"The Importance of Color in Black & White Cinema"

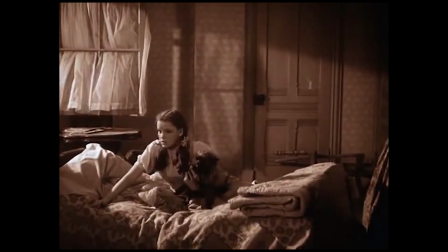(0:10)
The black and white era. It's such an important part of cinema history, the period in which so many classics were birthed from the works of Fritz Lang and Charlie Chaplin,
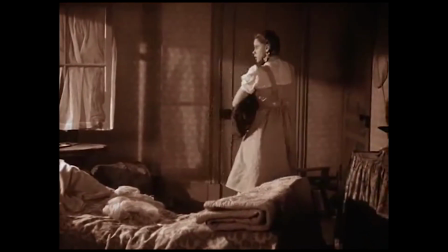(0:18)
films that would prove to stand the test of time and establish a vast array of conventions in modern filmmaking,
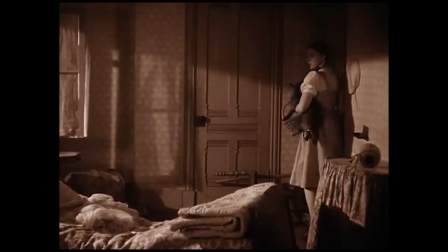(0:24)
not only in terms of genre or storytelling tropes,
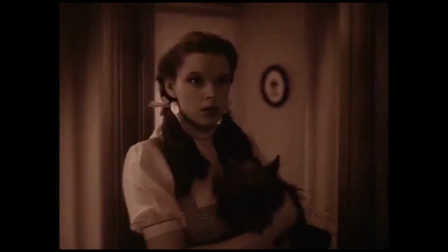(0:26)
but also in the techniques used to transfer these movies from the minds of their creators to the silver screen in front of packed auditoriums.
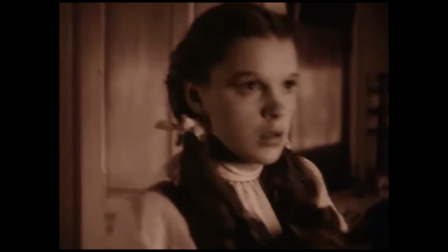(0:33)
A revolution in popular entertainment, all on beautiful black and white film stock.
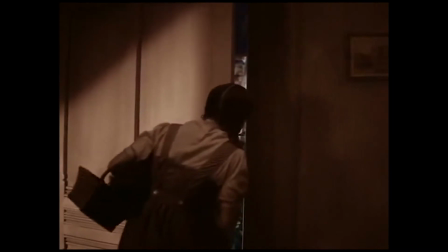(0:38)
But then, something happened. A new revolution came. Technicolor.
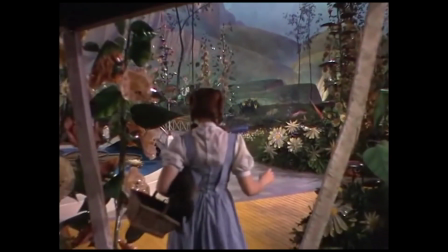(0:46)
Ever since the release of films such as The Wizard of Oz and Gone with the Wind,
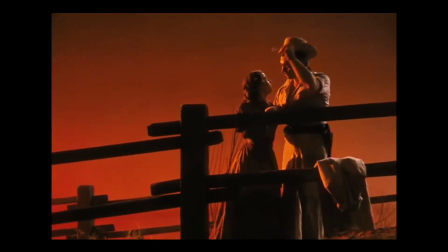(0:49)
colour has completely taken over the medium as the standard, with black and white now seen as a stylistic choice.
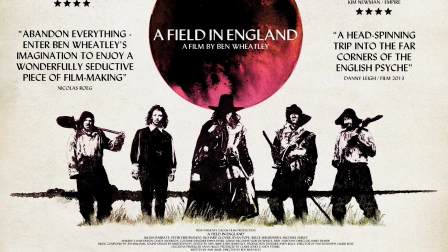(0:55)
Alexander Payne's Nebraska and Ben Wheatley's A Field in England are perfect examples of this.
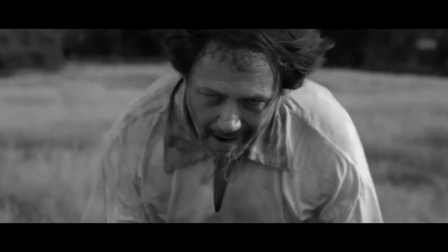(1:01)
Both modern films which use a monochrome look to further enhance the themes of the film, A Field in England uses the look to add dramatic shadowy images.
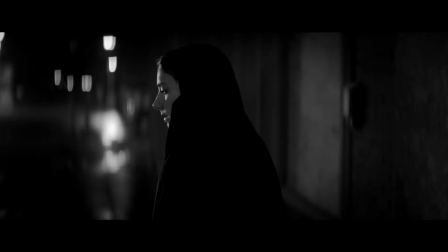(1:09) Need some shadows in these images.
Similar to Anna Lily Amirpour's A Girl Walks Home Alone at Night,
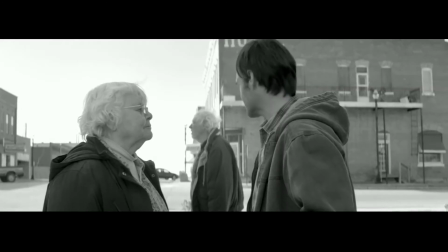(1:15)
whereas Nebraska uses the absence of colour to ensure that the images projected on screen match the bleak circumstances its characters find themselves in.
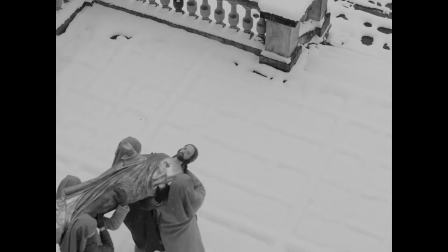(1:23)
Another film to use black and white imagery in this way is Ida, a film which tackles themes of guilt, violence and death. But colour has always been of importance to filmmaking, long before the zeitgeist of Technicolor. While the viewer might not have been able to see these vibrant shades, different coloured filters, different coloured lights are all used behind the scenes to create different moods when using monochrome photography.
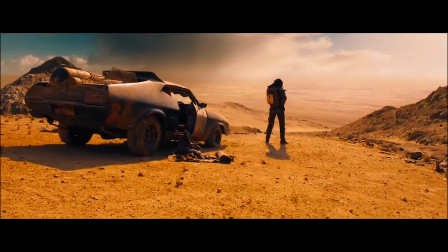(1:45)
Even in modern photography and film grading, coloured filters are placed over images before converting them to black and white, resulting in the manipulation of light and shadow.
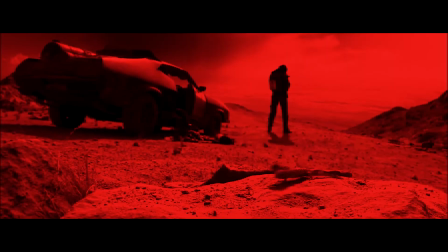(1:53)
For example, a red filter will allow the reds in an image to shine through,
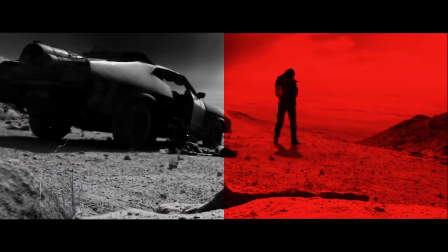(1:58)
but will prevent the blues from doing so, producing a striking image full of strong contrast.
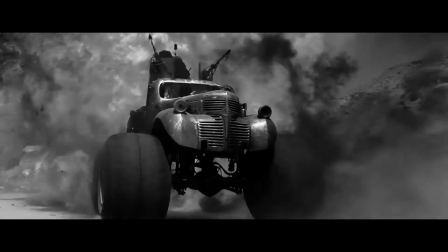(2:02) My name is Max.
Inventive coloured lighting techniques are also of great importance to black and white photography,
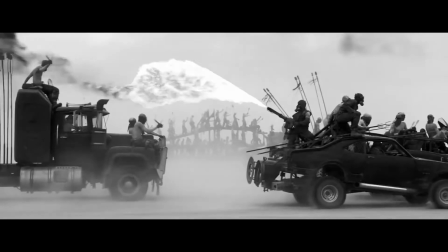(2:09)
especially for the creation of special effects, which brings us to Mario Bava's Black Sunday.
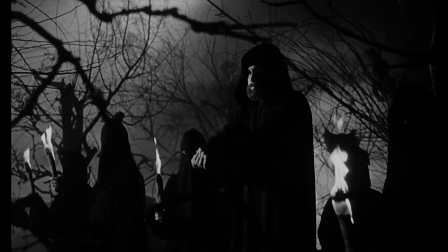(2:15)
A story of witches, vampires and wicked curses, and the barbaric means of expelling such evildoers. Made in 1960, decades after the Technicolor revolution, the director had to fight for this film to be shot in black and white, because, as is the case to this day, there is a threat to box office success when shooting in monochrome because general audiences have become so accustomed to colour. How do I describe... Oh fuck, I can't even remember the name. How do I describe... How do I describe Black Sunday? If you were to take every Universal monster movie, Frankenstein, Wolfman, Creature from the Black Lagoon,
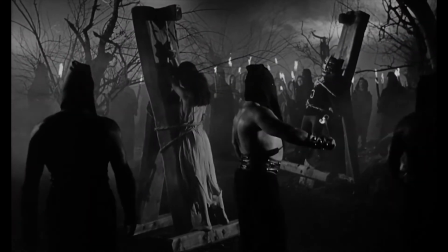(2:55)
whatever, throw them in a blender, stitch them back together, inject them with steroids, and you get something that comes close to this movie. Now, as I've said, you stitched it back together, so it's not perfect. It's not the immaculate works of horror that Universal were churning out from the 30s through to the 50s. But then again, it didn't have the budget that those movies had. But what it lacks in technical finesse and coherence, it more than makes up for in excitement and sheer kinetic energy. I mean, just look at this.
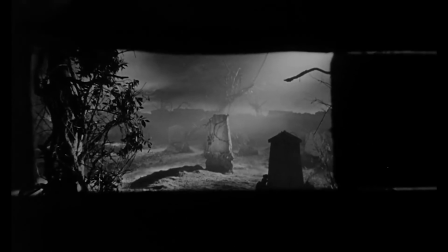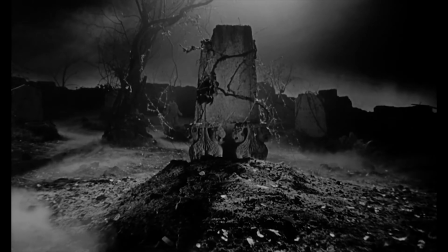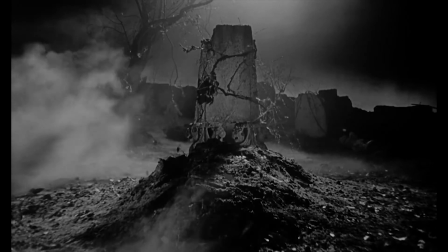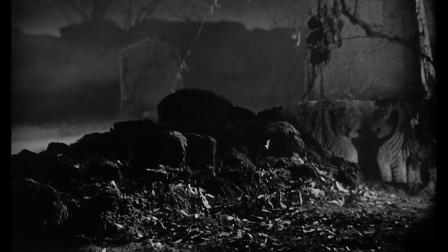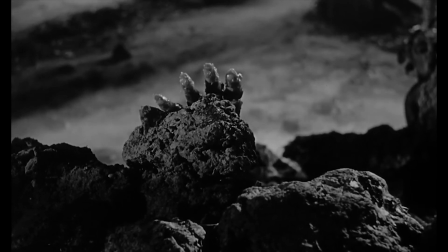(3:49)
How any fan of Evil Dead could resist it, I don't know. It acts as such a fisting precursor.
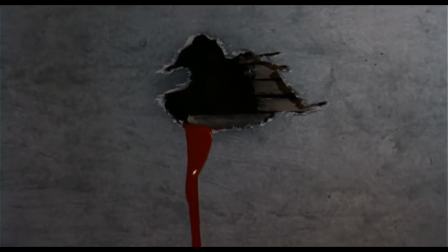(3:57)
It acts as such a fitting precursor by taking the style and subject matter seen in classic horror cinema and upping the gore which would later saturate Raimi's trilogy.
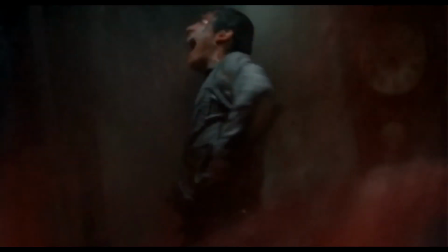(4:06)
It marks a point of transition for the genre and indeed one of the films which significantly contributed to the increase of violence and horror throughout the 70s and 80s. But it's this scene here, the one in which the vampire Asa... Is it Asa or Asa?